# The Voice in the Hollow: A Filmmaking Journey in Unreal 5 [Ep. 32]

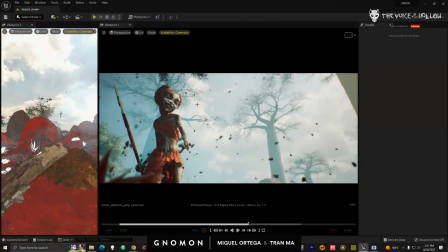5037s
This one was a little bit trickier. One, I don't really like the lighting on her face. It just looks really harsh. So what did I, but I did like the lighting at the end here, right?
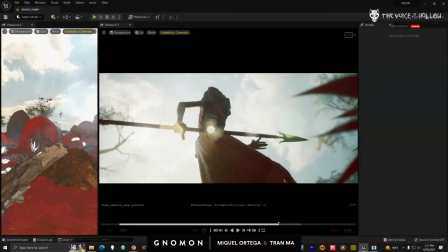5053s
At least the direction of the sunlight, because what this was giving me was this nice flare.
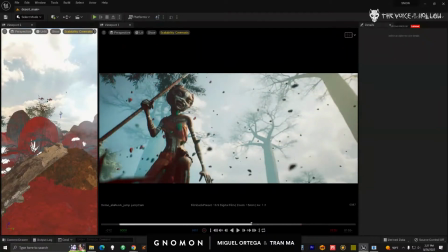5058s
So I didn't want to lose it. So what I was doing,
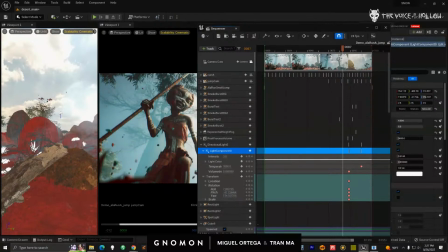5062s
what I decided to do, and there's a lot of ways to actually approach this, is I keyframe where I like the light, right?
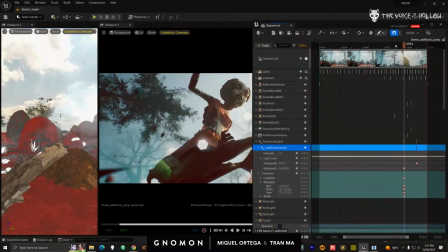5071s
So I don't want to lose that in the direction.
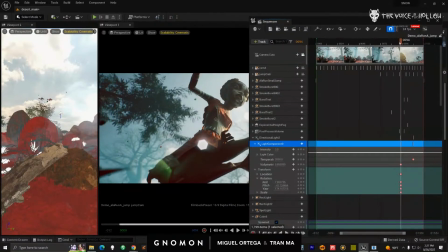5076s
And then when I went back here,
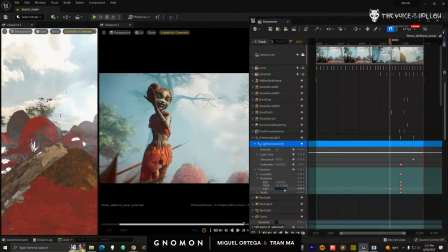5081s
I started rotating the light to look nicer on her face, right? So I probably ended up with something. Let me just look what I did, because this one was complicated.
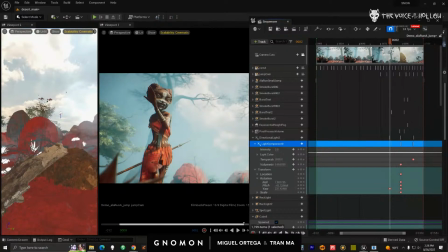So I got something like that. And then I would just keyframe
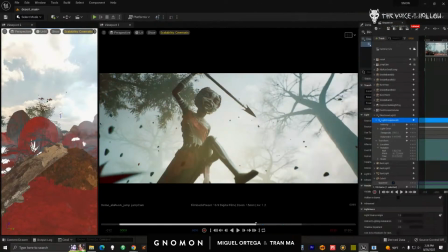5110s
keyframe that. Now what happened when I did that is the light is rotating. so
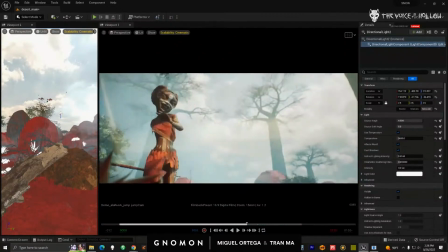5119s
the sun's actually rotating, which could look weird.
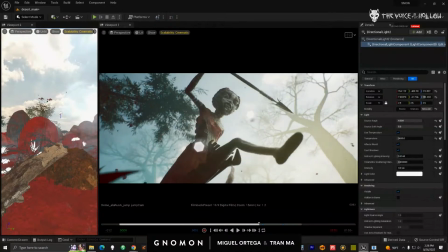5123s
And so what's happening here is she falls into darkness, which is like, yes, that would happen because this is mid-rotation.
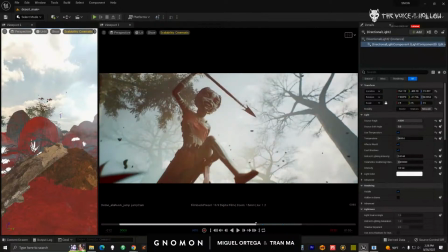5132s
So I decided to kind of embrace this.
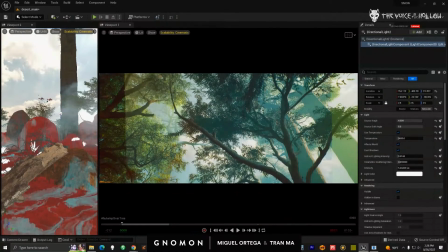5137s
Let me jump back here and show you what I did in the final.
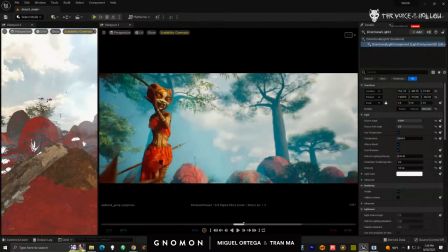5145s
So here, she's lit, my sun rotates and it turns dark.
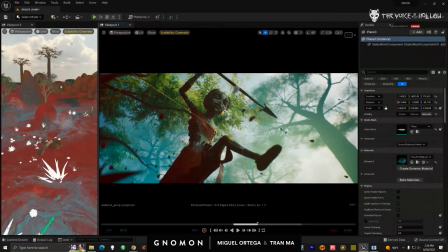5150s
Now, what I decided to do was I just took trees and I looked at the shot and I go, well, you know,
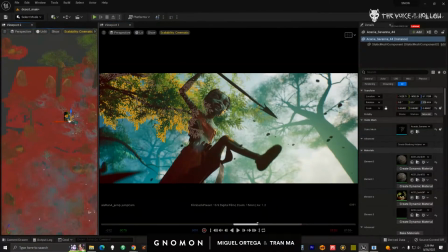5158s
maybe we can make this more dynamic by suggesting that once she jumps,
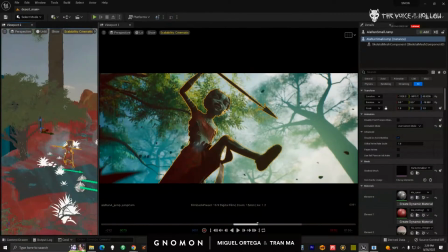5164s
she's right here, right? She jumps under a tree.
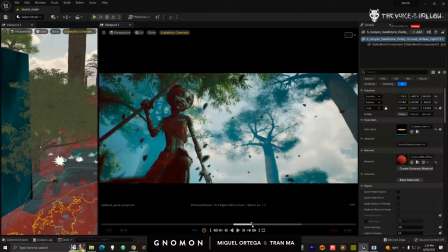5172s
So she's in light. And now when the light's rotating, she's going under a tree branch.
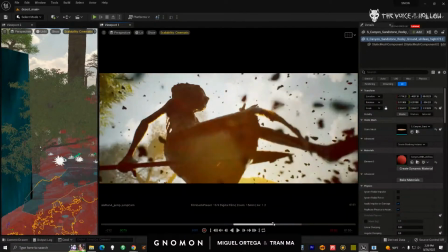5178s
And then she jumps out and the light is now flaring the way I want.
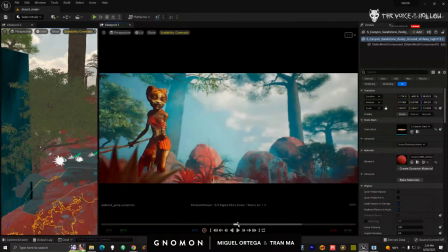5183s
I decided to keep that.
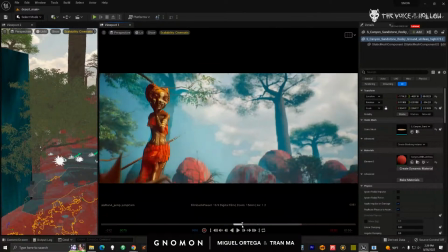5185s
A lot of the shots, if you were to look at the sequence, I'm trying to move the character in and out of lighting.
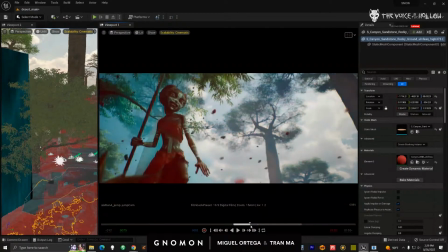5193s
So just so that it feels more dynamic.
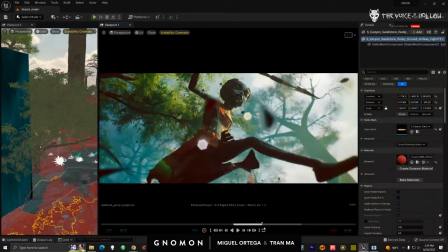5197s
They happen really quick, but I spent a lot of time just trying to get this going under shadows and under tree trunks.
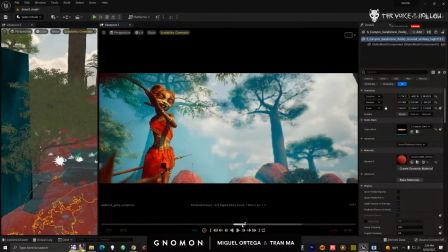5205s
Here, I also made the sky more blue, so it feels more saturated.
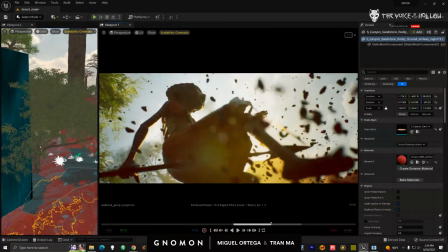5209s
I desaturate the sky once it hits this keyframe, and then I increase the saturation of the sun, make it more orange, and the sky is less orange.
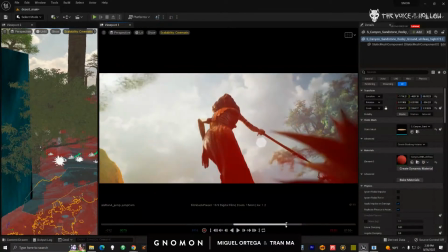5218s
And then when it comes back here, the sky is actually becoming bluer again. So height fog will become desaturated.
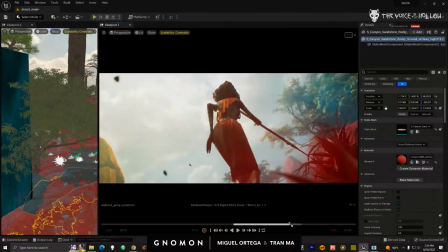5226s
Temperature of the sun increase the saturation. And then now the sun is decreased and the sky is increased.
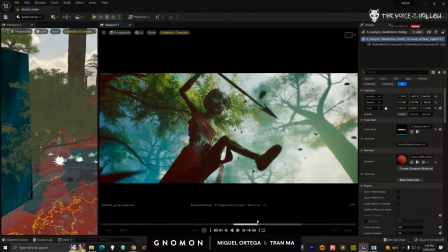5232s
So that's what I've been doing on these type of shots. I don't do this all the time at all, just for this action sequence because it works very well.
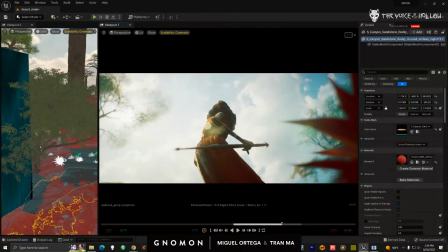5241s
And anyway, so that's what I've been doing there. Let's see what else I have to show.
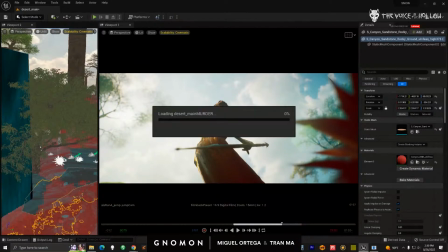5252s
I don't want to save any of these.
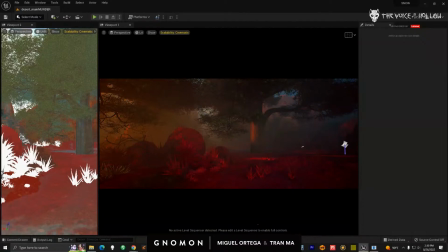5258s
Let me come here and just load some of these sequence. Here, let's load this one.
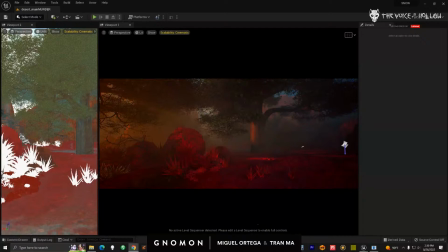5271s
The rocks are all mega scans. Yeah, sorry. My Unreal takes up both monitors.
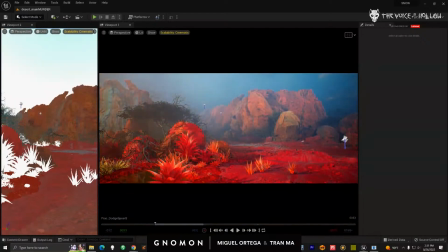5283s
There we are.